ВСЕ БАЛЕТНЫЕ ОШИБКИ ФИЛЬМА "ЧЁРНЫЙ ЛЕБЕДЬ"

Женщина дословно сказала «А мне девочка в черной пачке понравилась больше, чем в белой». Вот именно такого эффекта надо стремиться достичь. Вернемся к фильму.
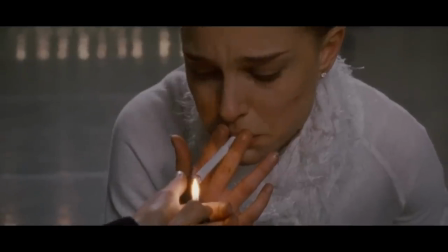12:30 Балерины курят. Это правда, если вас вдруг это удивляет, и курят они довольно много.
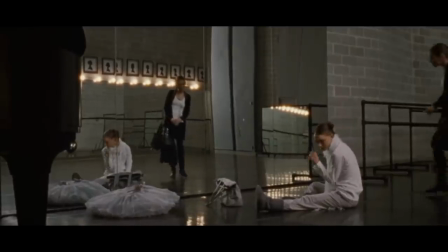12:34 А мы об этом никому не расскажем. Канифоль за кулисами в деревянном лотке.
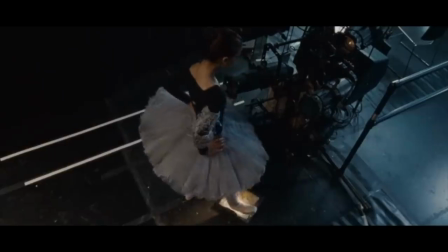12:40 Здесь все правильно. И более того, это важная деталь, которую не забыл показать режиссер, потому что без канифоля артисты стараются не выходить на сцену, особенно девушки.
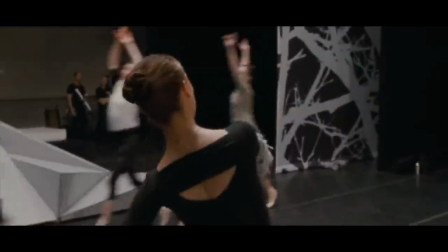12:49 По это действительно важно как следует обработать, чтобы они не скользили по линолеуму.
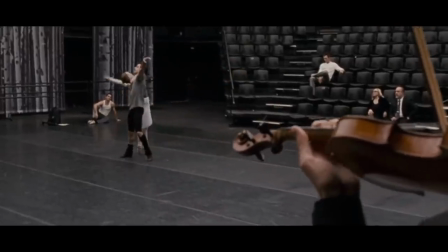12:54 В целом, как вы видели, фильм снят красиво, информативно и местами даже захватывающе.
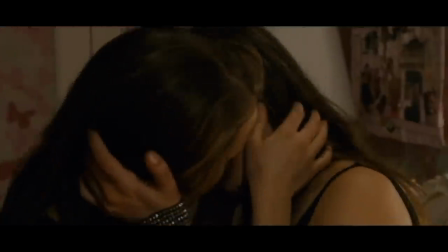12:59 Страстная сексуальная сцена двух героинь фильма «Во сне Нины».
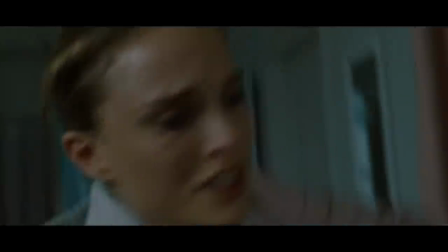13:02 Напряженная сцена с протыканием щек в конце фильма и забегом в лифт под музыку из лебединого с трясущейся камерой.
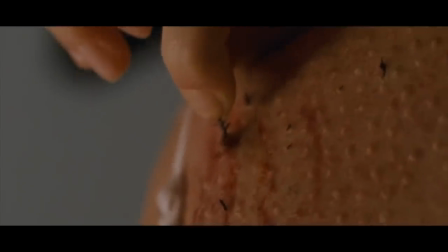13:08 Все сцены трансформации в лебедя, это захватывает внимание, волнует и держит зрителя.
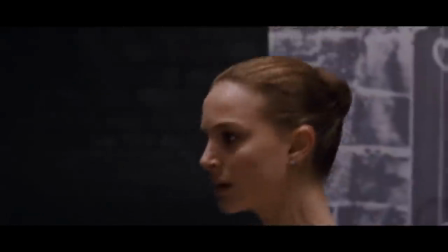13:13 А вот сценические съемки сделаны слишком кинематографично, и ничего не разобрать в технике исполнения из-за крупных планов и постоянно движущейся камеры.
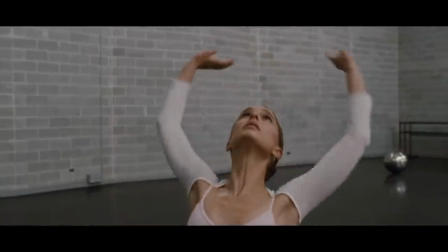13:22 Да, это позволяет не отвлекаться на небалетное происхождение Натали Портман, даже несмотря на действительно хорошую подготовку к этому фильму.
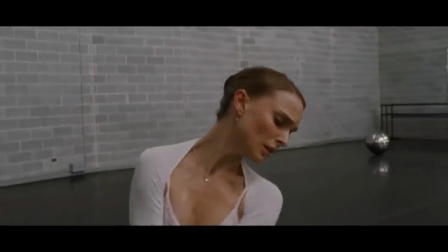13:30 Она сильно похудела и в ленте выглядела как обычная балерина, и даже движений и пластика рук.
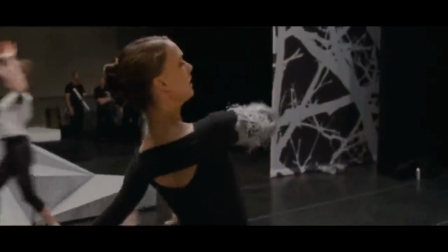13:35 Не скажу, что они потрясают, но они есть.
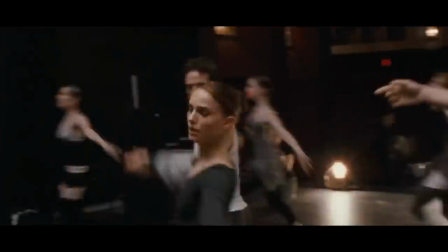13:37 Однако здесь режиссеру были важны крупные планы, поэтому дублёршу-балерину не стали использовать и пожертвовали красотой исполнения.
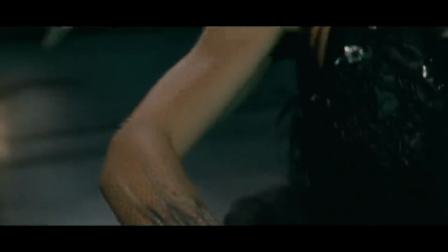13:44 Впрочем, как известно, и результат не заставил себя долго ждать. Оскар за эту роль пришёлся по адресу заслуженно.
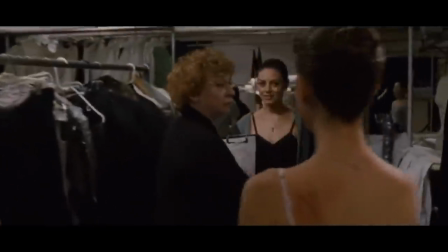13:50 Кстати, про дублёрш, только уже в самом фильме.
Что ты тут делаешь? Он назначил мне дублёрши. Это на всякий случай.
Эта сцена откровенно притянута за уши. У нас это называется второй состав, и второй состав есть всегда, во всех нормальных театрах, во время рядовых спектаклей. А здесь премьера. На премьеру обычно готовят по три, четыре и даже пять, пять составов. Странно, что за исключением этой сцены в фильме вообще об этом не упомянули. Профессия артиста балета одна из самых травмоопасных, и всегда нужен второй состав.
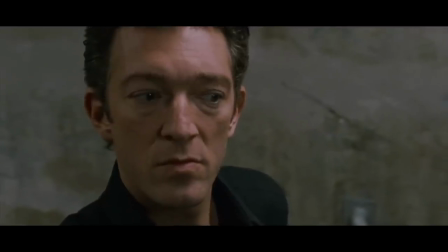14:27 Вы сделали ее моей дублежей. Да, дублежи есть всегда.
Так что ее слезы здесь обоснованы с точки зрения сюжета, а вот сама сцена получилась глупой. Видимо, это еще одна режиссерская находка для создания тревожной обстановки, чтобы зрители понимали, Нина никому не отдаст свою роль. Ну и плюс у нее едет крыша, и это уже наверняка.
Нет, пожалуйста, поверьте мне.
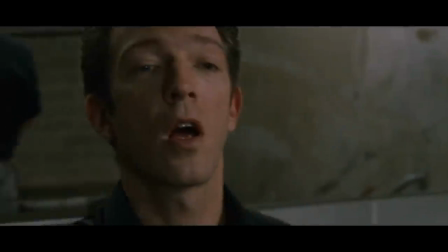14:49 Нина, тихо-тихо-тихо. У тебя трудный период.
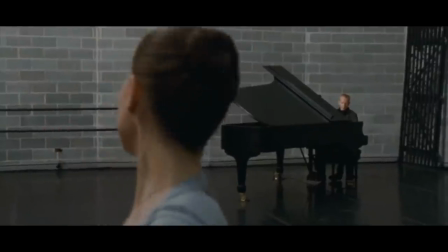14:53 Репетиция вечером перед премьерой. Вполне правдоподобный бред.
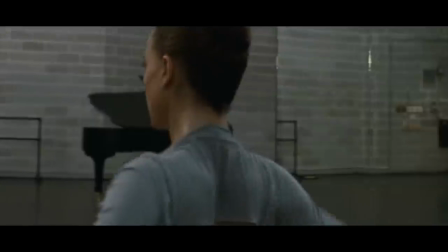14:58 Потому что фанатики профессии нередко именно так и делают, не давая себе отдыха даже перед премьерой.
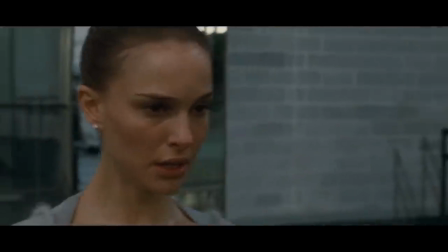15:04 Поэтому это бред с моей точки зрения, здравого смысла, физиологии, но не кино и реалистичности.
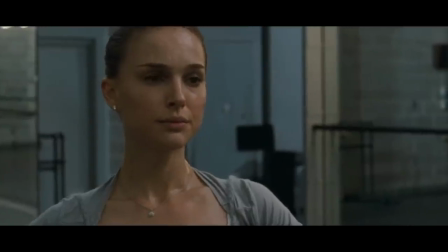15:10 Мой рабочий день закончен. И ты отдохни. Завтра у тебя премьера.
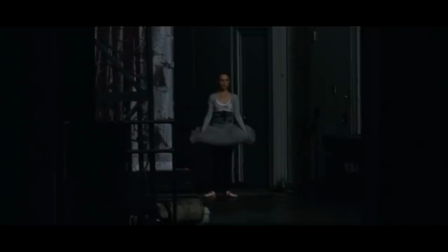15:14 После репетиции мы видим, как Нина проходит по пустой сцене за сутки до премьеры. Еще раз. По пустой сцене. Здесь важно понимать, обычно спектакли уже собраны минимум за неделю до премьеры.
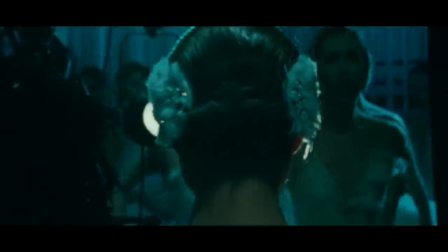15:27 Декорации новые, все надо тысячу раз перепроверить, поэтому их не снимают.
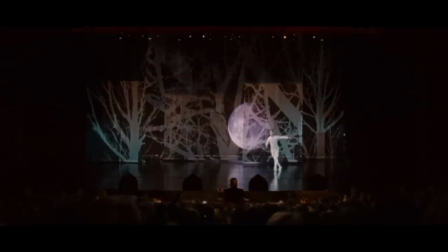15:32 Даже при наличии минимального количества декораций их не снимают за сутки до премьеры. Особенно в таком спектакле, где балерина в конце сбрасывается с бутафорской скалы. Кстати, в постановке ABT не менее эффектно сбрасывается и сам Принц.
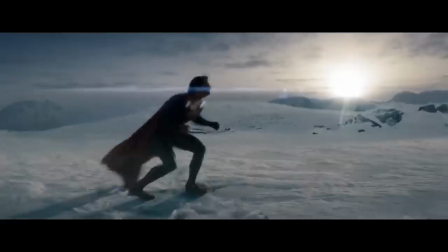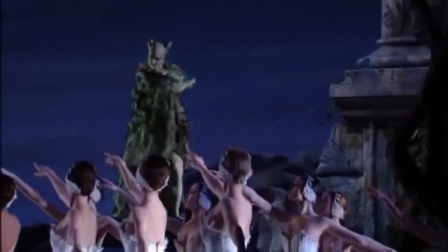15:52 Да и в принципе их версия больше напоминает марвеловских супергероев с эффектными злодеями, трюками, эмоциями, трагикой и эффектным финалом.
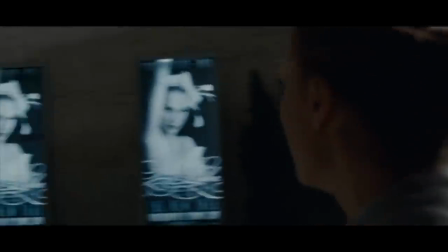16:00 Ближе к концу фильма мы видим наконец нормальную афишу. Что было в начале фильма, непонятно.
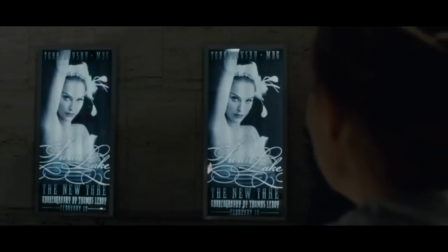16:06 Правда и здесь есть одна неточность. Премьера указана 12 февраля. Конечно, в теории такое может быть, но на практике так обычно не делают.
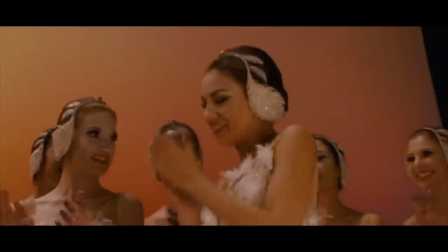16:14 И вот почему. По законам театра, первые 11 спектаклей называют премьерными, иногда даже больше,
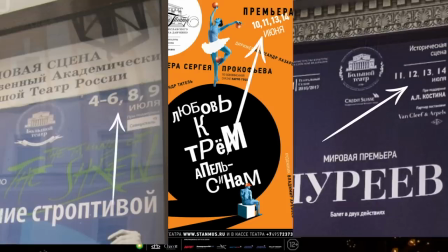16:20 а на афише указывают все ближайшие даты, и делают это как минимум по трем причинам.
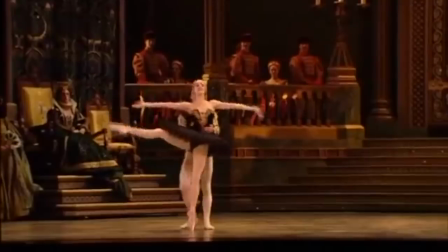16:25 Первое.